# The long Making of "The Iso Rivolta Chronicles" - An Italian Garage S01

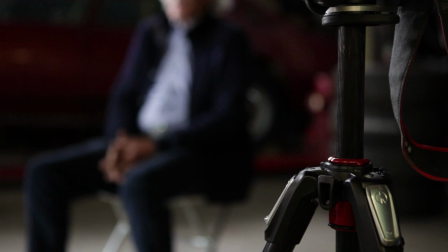1051s
Tutti i nostri supporti, cavalletti, stativi e teste fotografiche, sono della Manfrotto e della Gizzo,
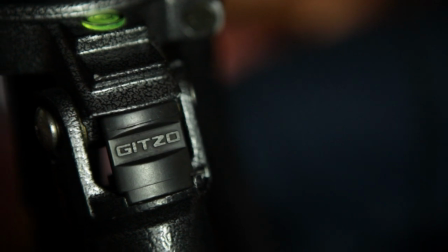1058s
che sono due ditte del nord Italia a cui ci affidiamo da anni per la qualità dei loro prodotti.
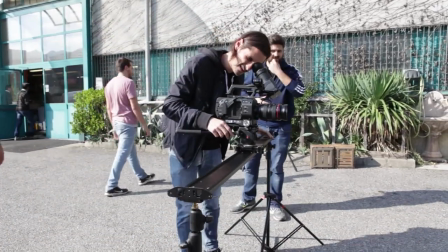1067s Io te la sta stampando. Quanto tempo rimango lì?
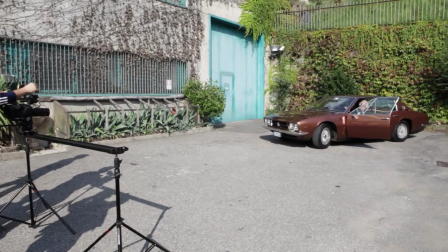1072s È un 4-5 secondi e mi mando fuori. Poi le dico stop e ritorniamo dentro.
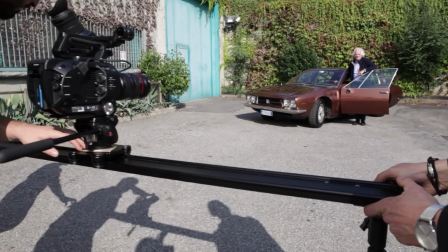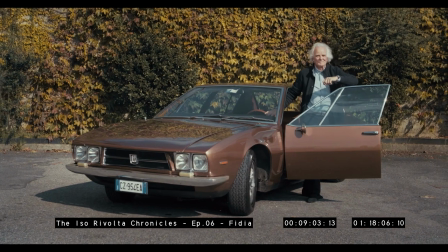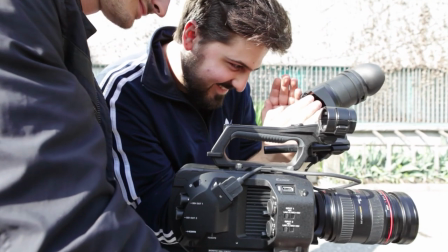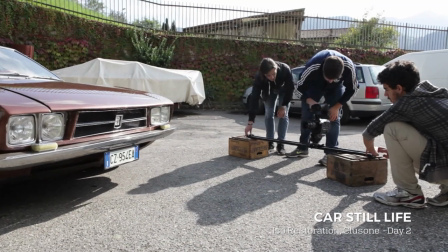1094s Posso andare a cambiare la schiena? Com'è la scheda di là? Tanto no?
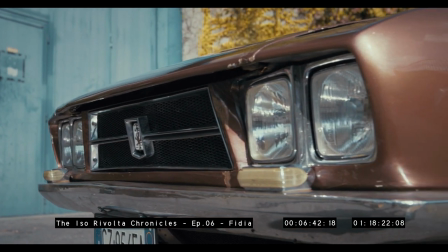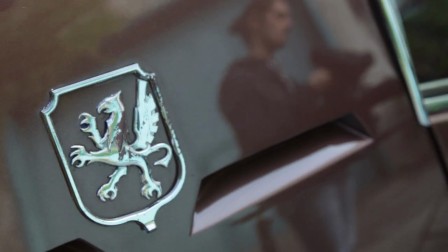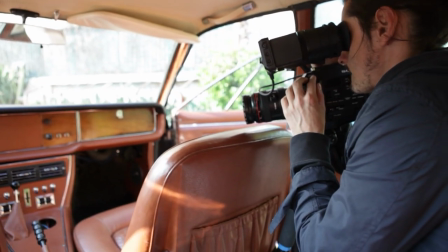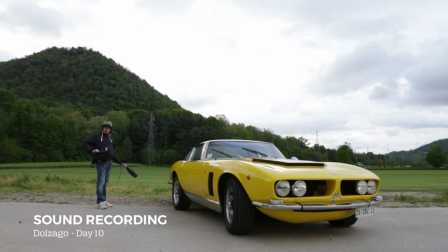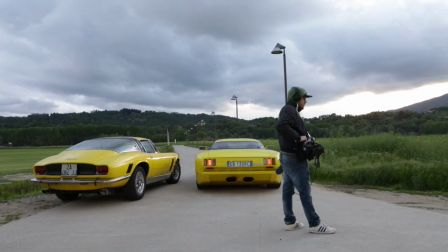1125s
Noi abbiamo voluto dare molta importanza al suono, che spesso è trascurato dai videomaker.
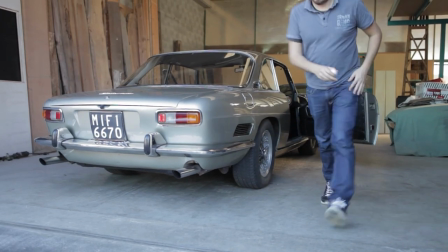1134s
Le automobili sono state microfonate durante le riprese, quindi c'era la necessità di nascondere i microfoni,
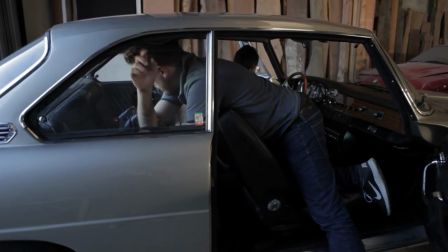1141s
cercando il giusto compromesso tra il microfono nascosto e il punto
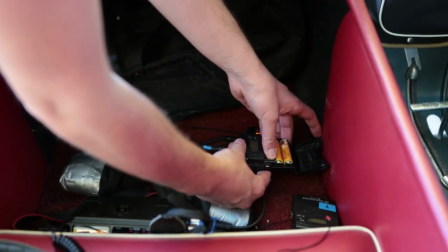1146s
ideale dove catturare il suono più d'impatto del motore della macchina.
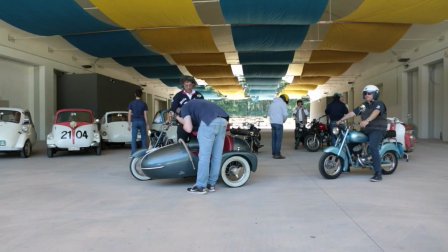In post-produzione l'audio è stato montato sfruttando tutte le caratteristiche del suono registrato durante le riprese in modo da ottenere un effetto più realistico possibile,
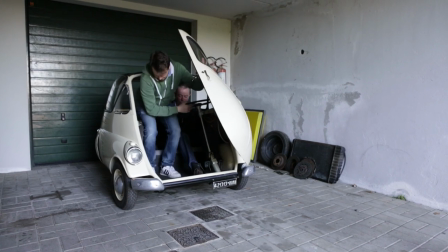1171s
nonostante tutto il suono sia in realtà ricreato in post-produzione.
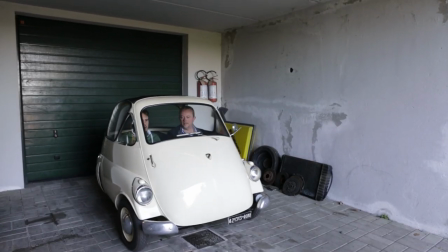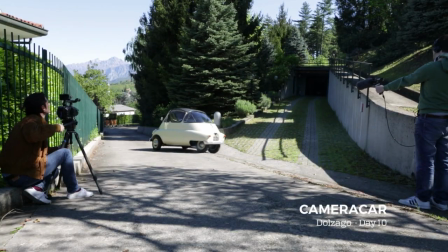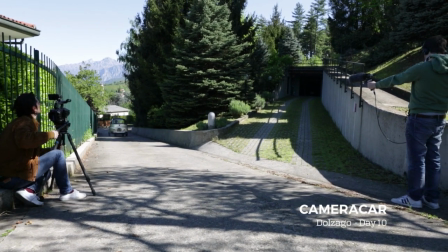1189s Questa curva stretta, Federico. si vede Sibo nei metri. Abbiamo messaggiato di volere in fondo coda a fermare un po' di macchine.
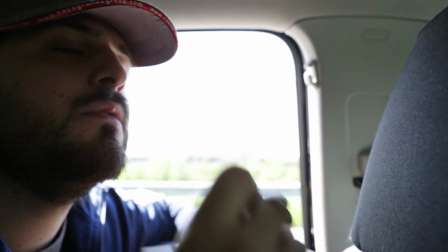1206s No, va bene così. Ancora Federico, accelera.
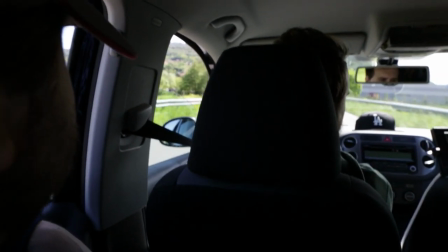1212s Va bene. Sì, questa è a posto. Dove sono?
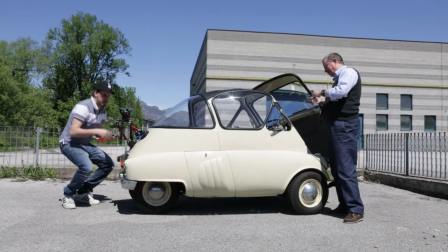1220s Ah, è andato a assistere. Ok. Sapete che l'avevano fatta la ruota? Hai paura che si stacchi?
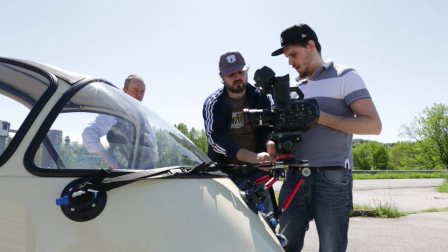1226s No, non si staccherà mai. Mettilo qua, questo paio aiuta a stare la stabilità. Se lo attacchi qua, se vibra, mi vibra anche la camera.
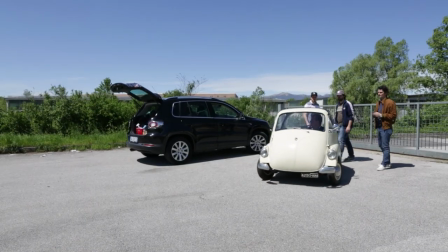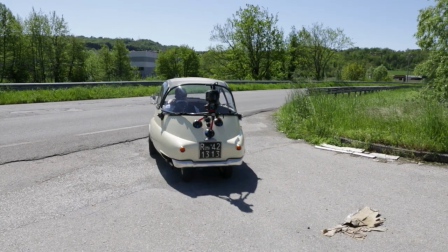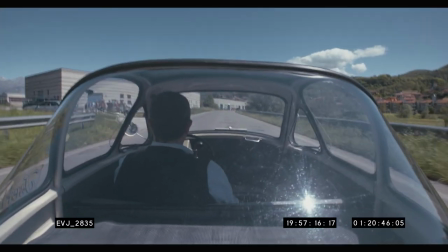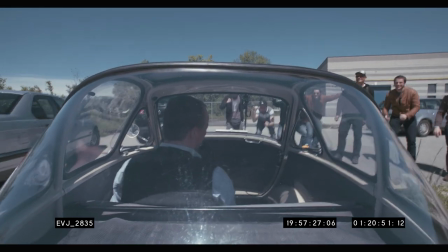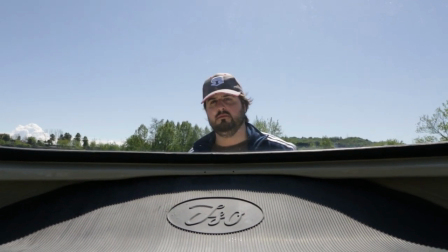1254s Massiccio. Cattivissimo? Più cattivo, più iso. Metti lo spermone.
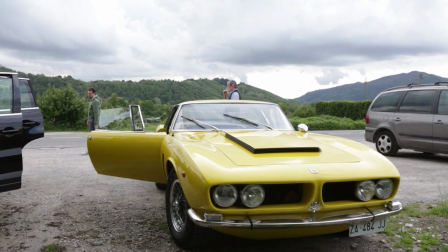1264s Hai visto che un po' di...
Per realizzare questo progetto abbiamo voluto dotarci di attrezzatura
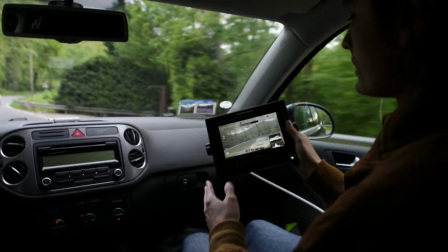1270s
professionale per realizzare camera car più sicuri e a velocità più elevate,
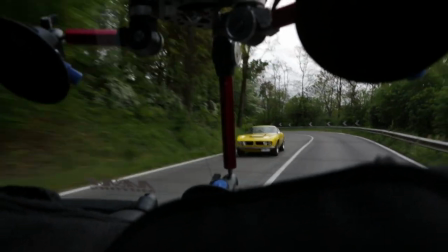1275s
in modo da esaltare le doti dinamiche delle auto.
Corriamo!
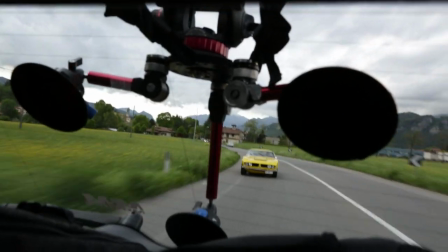1281s Accelerare come un bastardo. Andiamo veloci.